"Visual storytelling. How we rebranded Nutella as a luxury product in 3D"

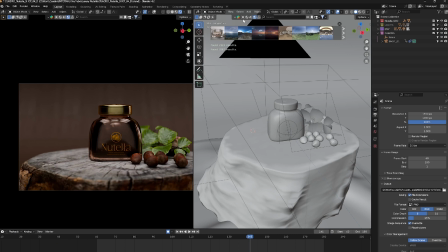So as you can see, you can access models, materials, entire scenes, HDRIs, and even brushes.
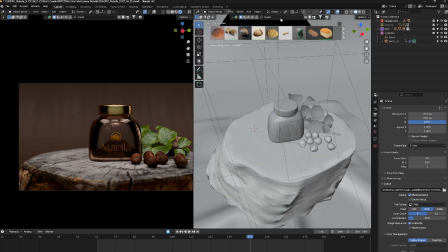So it's a really powerful tool, and I really recommend you get it or invest in it. Again, it helps you quickly do your set dressing or add elements to your scene. So for example, I want to add a bread here on the left side of our jar. So I just type in bread, make sure I'm under the modeling or model category,
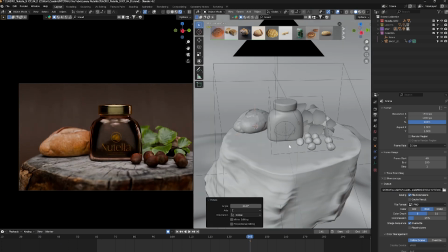make sure the cursor is placed where I want the bread to be put, and just left click on it,
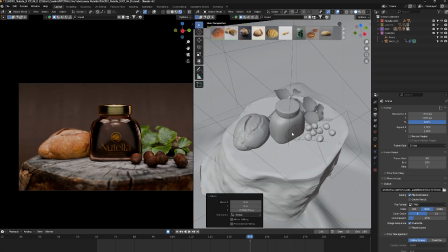and then boom, it's downloaded. Already set up with a principled BSDF most of the time.
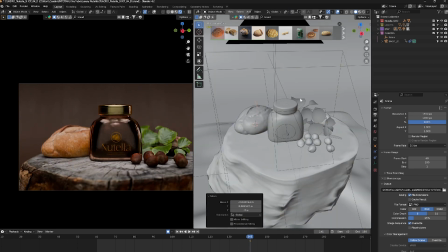So all of the textures are already attached and you're good to go.
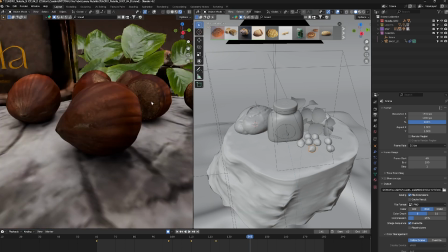So that's where I got hazelnuts here, the leaves, this knife, and even this tree stump.
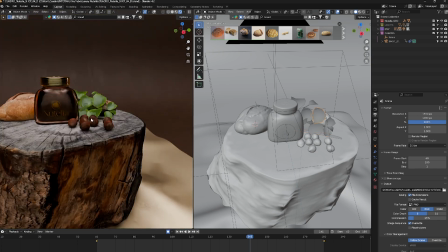So again, it's very powerful, and you can check the description for the link.
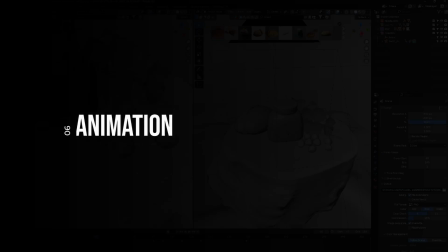And yeah, the animation for most of the scenes for our luxury Nutella are very easy and straightforward.
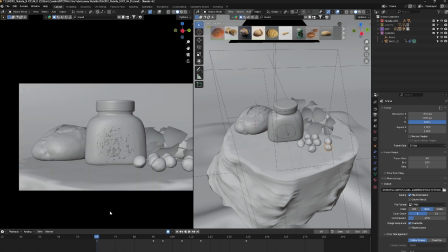The last shot had the most moving elements, and for example, the assets we downloaded from Blenderkit,
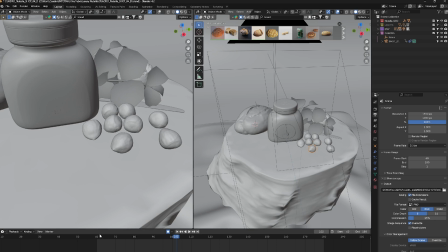I added some subtle animation to it to kind of add some dynamic movements.
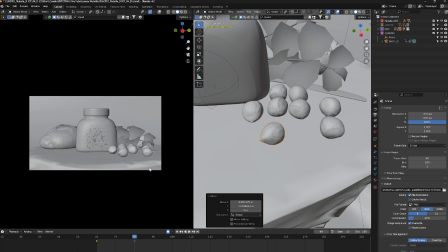And again, based on our storyboard, this is where your storyboard usually comes in really handy, is, you know, when you start doing your animation and shots.
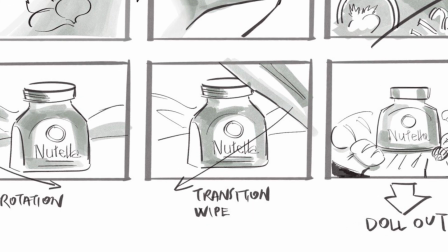So we know that the start of the scene is a curtain swiping from screen right to screen left.
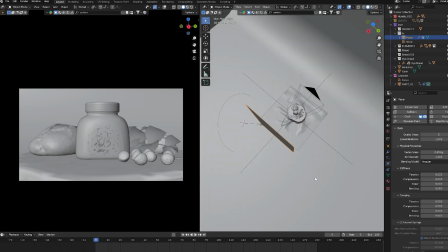So, and then we don't want our scene to look flat, so I added some movements to the smaller elements in the scene.
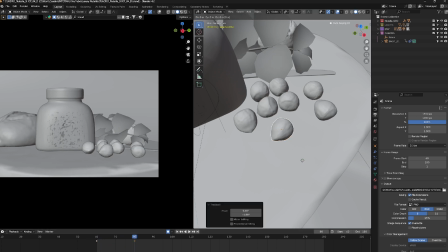So as you can see, I've done some animation on the other elements, and I'm just doing redoing one of the animations on one of the hazelnuts here. So I'm doing initial blocking, like
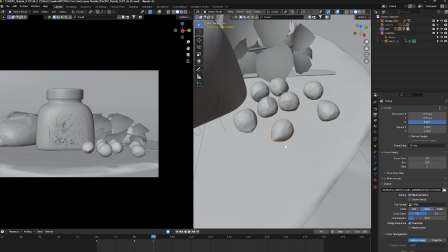keyframing the distance at first and then adding the rotation after, until I can get like a more natural movement out of it. And then again, just repeat the process and try to think of what subtle way you can animate your scene without it taking too much attention from the star of the shot, which is in this case the Nutella jar.
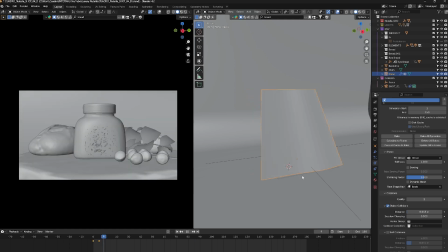And for the curtain, for the cloth simulation, I just basically used the in-engine cloth sim from Blender.
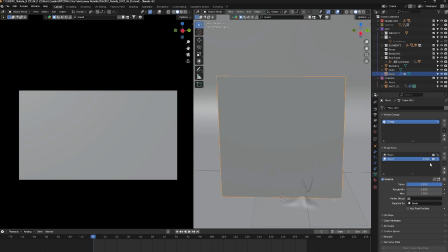It does a pretty good job, especially when you start adding some forces in the scene,
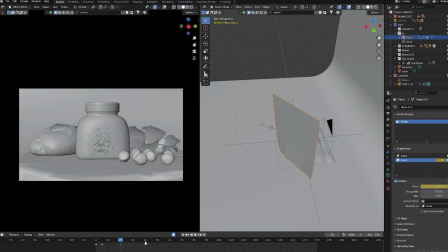like turbulence, some wind, and obviously animate the actual curtain.
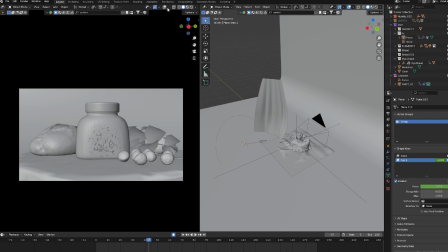Or again, Blenderkit, you can download your model from Blenderkit, then add your cloth simulation. So that's the power of what Blenderkit can give you in such a short amount of time.
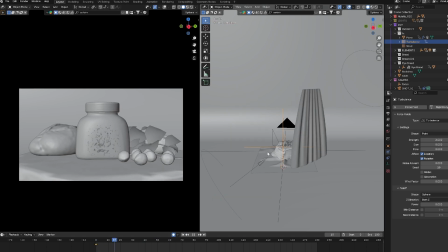And in this case, I just used a plane and modified it to have, you know, the cloth sim instead,
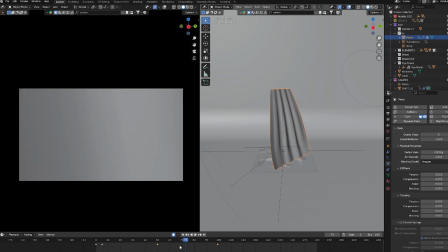because since I'm not really going to use it a lot or too much, and it's mostly going to be in
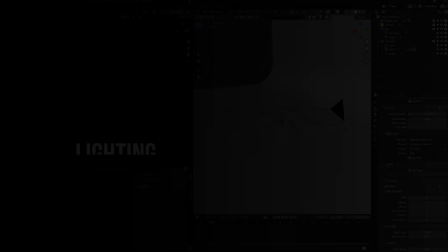the background, a simple plane would do the trick for me. So lighting in 3D is probably my favorite part of the production.
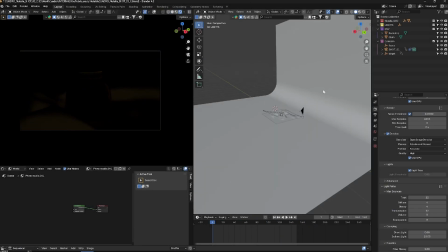For me, lighting is a very expressive process, and it really brings the whole scene to life. And I wholeheartedly recommend this TED Talk video that I watched a couple of years ago,
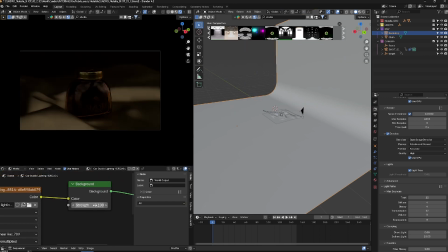and it beautifully explains how lighting in 3D kind of elevates your shot, elevates your scene, and brings everything to life.
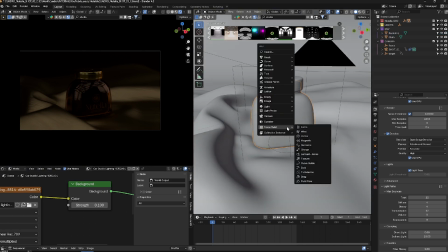So please watch that. So for our Nutella jar, the lighting here, I wanted it to be dynamic and cinematic,
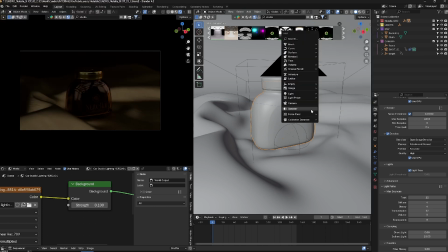and we don't want a lot of direct light sources, and I want some dramatic reveals and some good rim light.
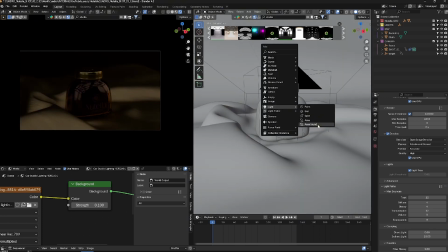So I'm going to introduce a plugin here that I really love.
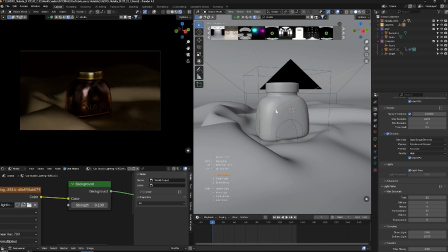It's not really a make or break plugin that you can't live without, but it really makes your life easier, especially if you do this a lot.
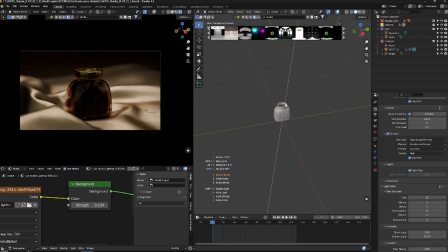So the plugin is called Wrangler.
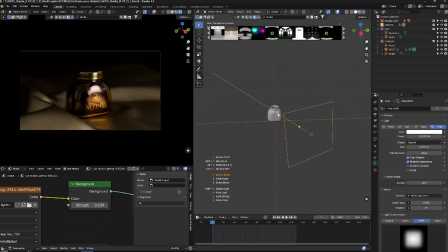You can find the link in the description, and it makes it that when you add a light, you have these extra options on how to adjust and control the light. So check out Wrangler. They have very extensive tutorials on how to use it, and I fully recommend getting this one.